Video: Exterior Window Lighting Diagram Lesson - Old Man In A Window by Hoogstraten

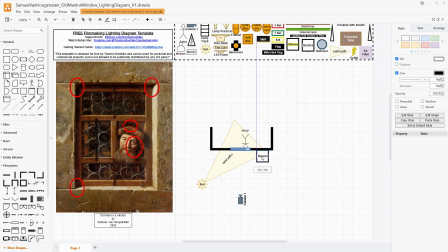If you needed to, you could take a bounce card and put it on the other side to just push a little bit of light back in here, but then you might lose how the light works on this face. It might bring up the highlights on this just a little bit too much.
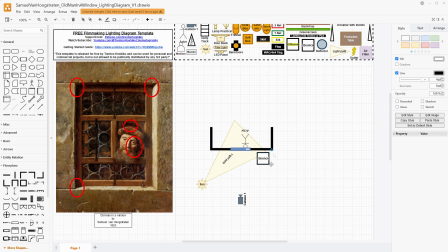But if you need it, you need it, and you can use something like a bounce card to just bring that back in on the face. I do think that the color of the stone here helps with lightening that shadow. And so this is the cheapest,
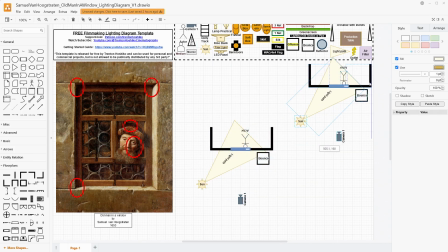maybe not the most time friendly, because you have to wait for the sun to be in the exact spot, but this one is essentially free. But now, what if you don't want to use the sun? So you would need a large lamp.
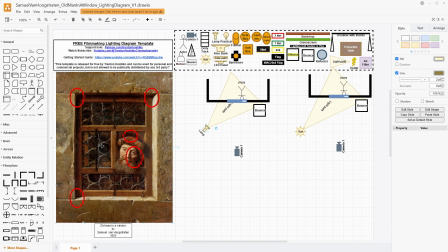How the lamp would work for this would really depend on the power of the lamp that you have at hand. I would say that this is a hard shadow right there, so you want to be using something that has capable of creating harder light. I would not use something like a soft box or an octabox with this.
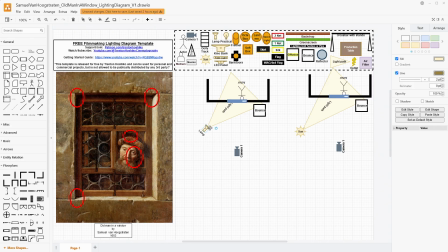And a really large LED panel would probably be less effective than a monolight head or a lamp that has a Fresnel on it. I'm going to put a Fresnel on this to help focus our light some and make sure it's still quite hard,
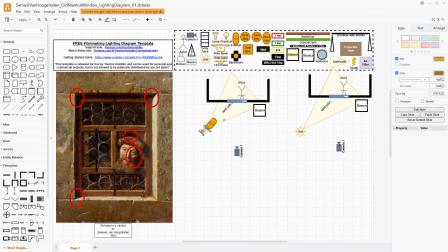because we are getting that, and this is supposed to be like sunlight, and I think Fresnels do a really good job of making light look like sunlight, partly because of how it focuses the beam. We still want this to cast all the way across the window, of course.
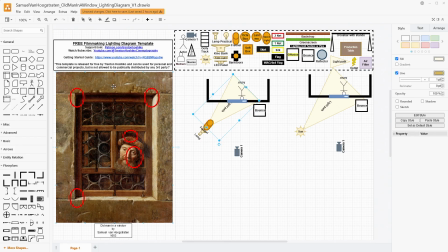If it didn't, then we would have fall off. We want the tone to be very even on the stone. The only place we're really getting shadow, like I said, is this top edge right here, and just a little bit on his hat. And so you could do something like this. You would maybe need an upwardsly powerful light to manage this.
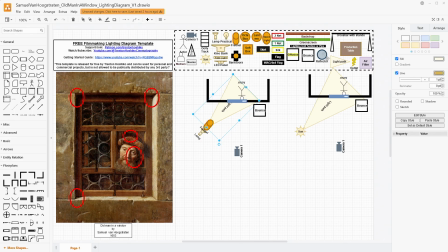If you are outside and potentially competing with the sun, even if the sun is just over on the left side here, you would probably then need some big diffusion material to make this very even light from the sun, and then be able to use your Fresnel to actually do the shaping of the light here.
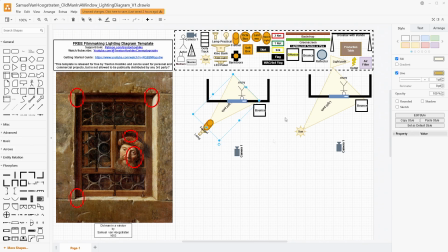For our intents and purposes right now, I'm going to just say that we're shooting this on a stage so that the conversation is a little bit easier. But if you were going to shoot this outside, you would probably need, a 6x6 or a 12x12 level of diffusion to go behind this light,
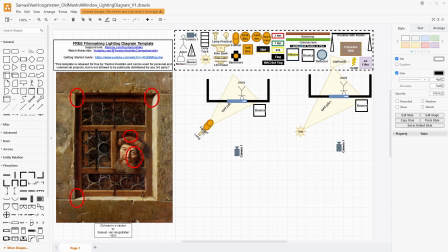soften everything so that when you have your Fresnel here, it's actually shaping the light in the way that you want it to be. That Fresnel will help with these little details, these small micro shadows within the pitted rock, and the glare and reflections off of the glass elements here.
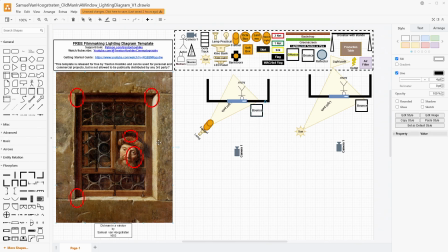And at the same time, I'm gonna keep my bounce, because in real life outside, light is bouncing everywhere all the time. You're almost always having fill light just from the ambient nature of the entire sky being illuminated,
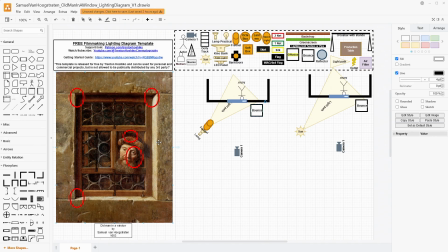clouds, light bouncing off of the white colored house next to you, or off of a gray concrete, sidewalk that you're on, whatever it looks like. So you are not having the shadow be incredibly dark. So that's why I'm saying that if we have a little bit of bounced light, that's probably best,
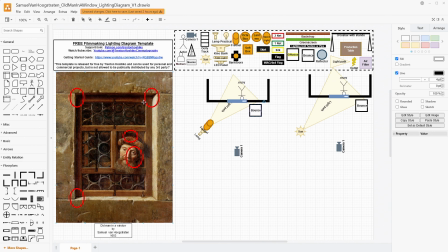even though we do want the main key area to be very hard light. And this light is going to be just a little bit up, probably about 35 degrees, like I said, but we are still keeping it 45 degrees to our subject.
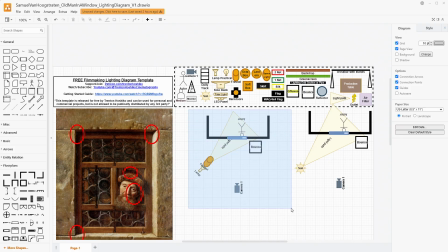The inside here does have some, shape and brightness to it. So let's talk about just putting some light in the back behind our subject here,
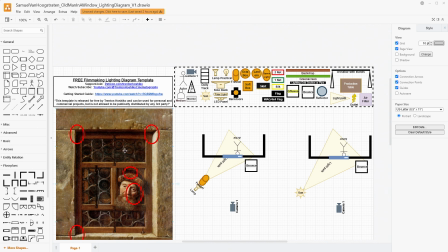so that we have, something. I do think that light would be coming in this window. We don't know if there's any other windows in the space, or if there's candlelight or anything like that. And while it's mostly obscured and mostly darker, especially darker compared to his face, I think that we can do something like take a lamp on the inside here and
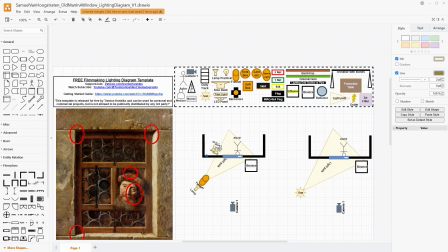bounce it off of the wall or the ceiling, and then that would illuminate the room.